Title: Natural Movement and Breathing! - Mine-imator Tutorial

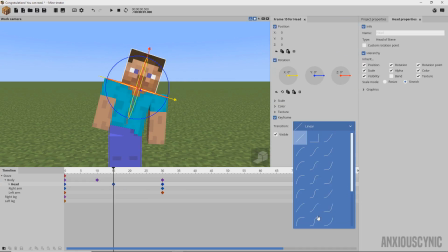4:10 and for the head here we can do the same thing we can even just put that one there and then it's for the first
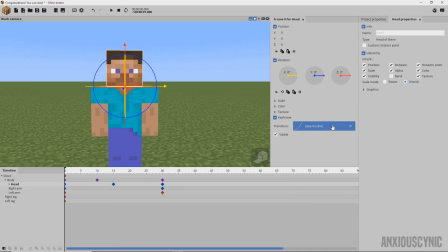4:16 one here we'll do that one there and i'm just using the ease in ease out signs you can use whichever one you want depending on the speed of your animation and the style and all that good stuff.
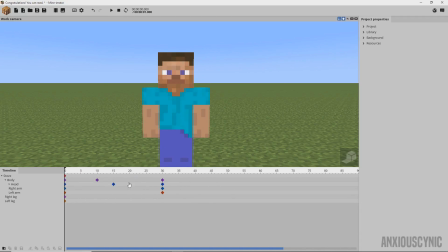4:28 So as you can see there it's a bit more natural but another thing we can do we can even improve on this which is I'm going
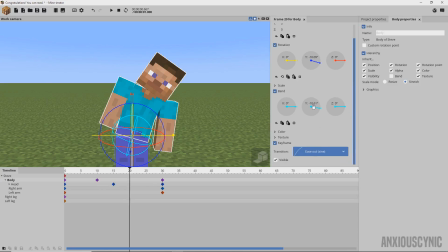4:35 to add another keyframe here which is what I was sort of referencing earlier and instead of having that happen I'm just going to go zero there
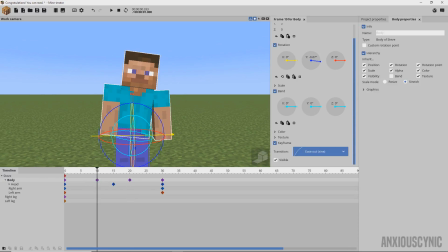4:43 and then on this one we're going to give him a little bit of inertia so instead of having him just suddenly start to bend we're going to have him kind of go back a little ways. Let's go ahead and put about four degrees on that and we need to move this arm because it's kind of clipping just for the sake
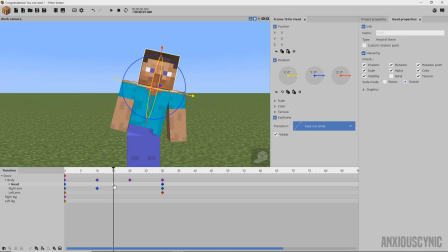5:02 of detail and we might do the same thing for the head here so we're going to go over here with the head so it'll be straight there and we maybe offset this a bit because we don't want it to all start moving at the same time unfortunately we can't do that with the bend for the body but
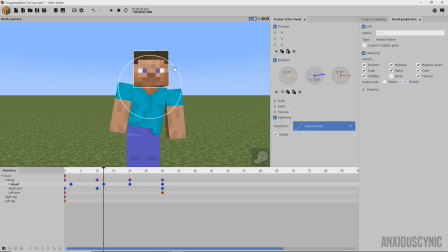5:16 we can at least do it with the head it's going to have this head go back a ways maybe put about five degrees let's offset this here offset this here because we don't want it all to kind of line up too much and let's see let's check our keyframe transitions let's ease out
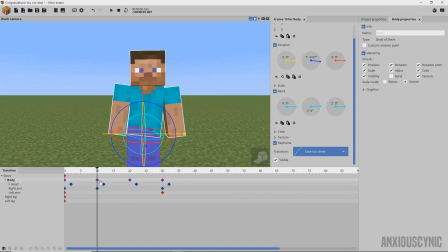5:35 and that's the ease in we can actually maybe just make this one linear let's try that
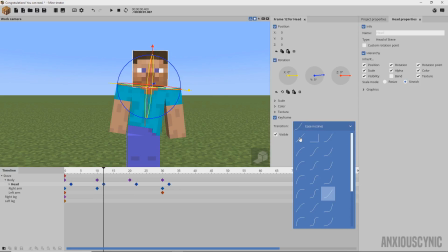5:42 and we'll do the same for this just make the middle one linear this one's going
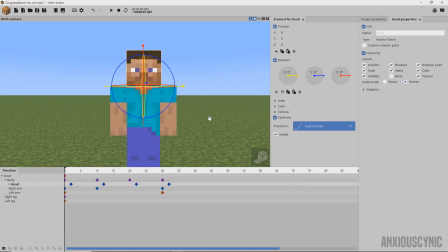5:47 to be ease out this one's going to be ease in looks like everything is in order so we'll watch that back
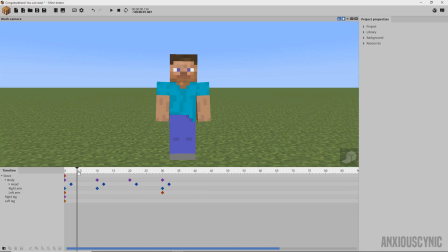5:56 so you see you get this kind of like movement here where the body begins to go one way which makes the upper body kind of tilt back the other way and then it catches up and moves over just like so we could technically if we wanted to probably just get rid of this
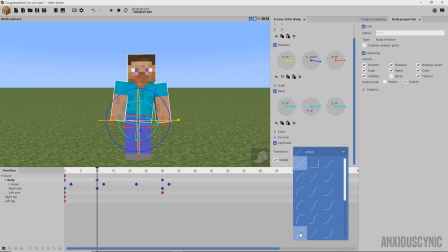6:11 keyframe here and go ahead and add that ease out transition like so just
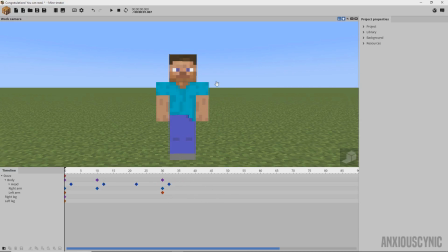6:21 like that and you still kind of get the same effect but it kind of depends on you know how you're animating what you want to do how many keyframes you want to use you may not even want to use transitions you may want to do all linear and have it happen faster and stuff like we can move this back
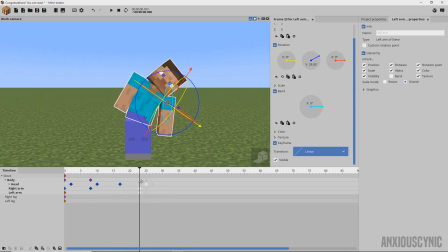6:35 move this back like technically uh the faster you make things go the smoother it can look depending on the style of your animation so that's another thing to keep in mind sometimes having
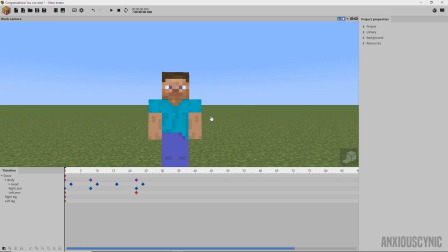6:45 things move super slow doesn't mean super smooth it means it looks too deliberate and artificial so
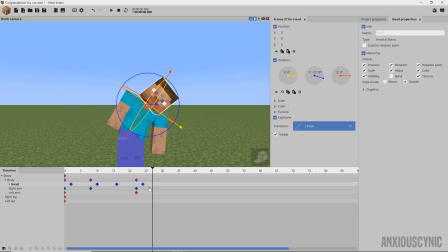6:53 you can do like that and then of course you know like for the head for instance we could do it for the whole body which i probably normally would if i were doing it this way but once it comes over you can kind of have it go a little bit further than you would want it to and then do like
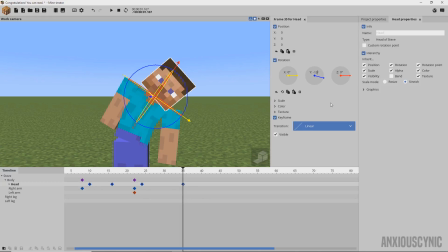7:12 a little bounce back let's just say like 15 or something like that so you see there the head kind of bounces back up that's obviously a little bit too slow let's move that keyframe in see
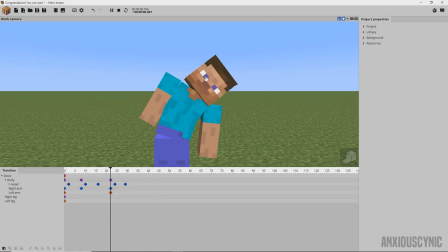7:28 what we got here and see a little bounce on the head there that gives it even more kind of a natural weightiness
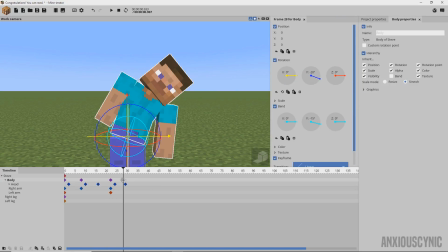7:36 to it and again you can do the same thing for the body let's just have that come back to say negative 12 whoops and negative 18 just a little bit
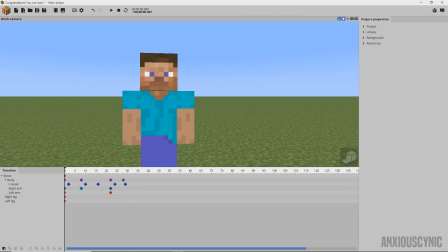7:50 of a bounce on the uh the body as well as the head you
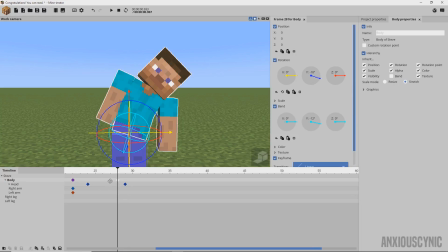7:58 can see that what i would probably do here is actually have that happen a little bit differently you want to keep that inertia going with the the head and the body this obviously isn't perfect,
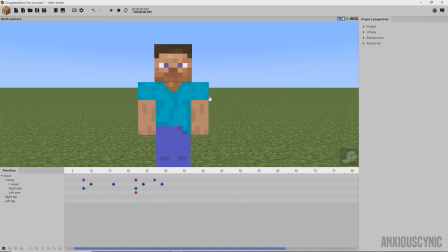8:08 but hopefully you guys get the idea here with the principles that I'm talking about
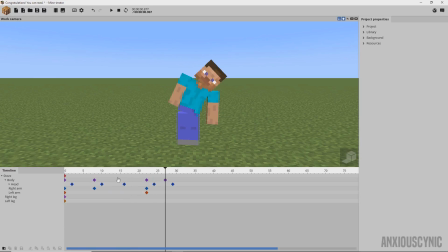8:13 with the way you would use these keyframes and these movements to create these chain of events with the movement.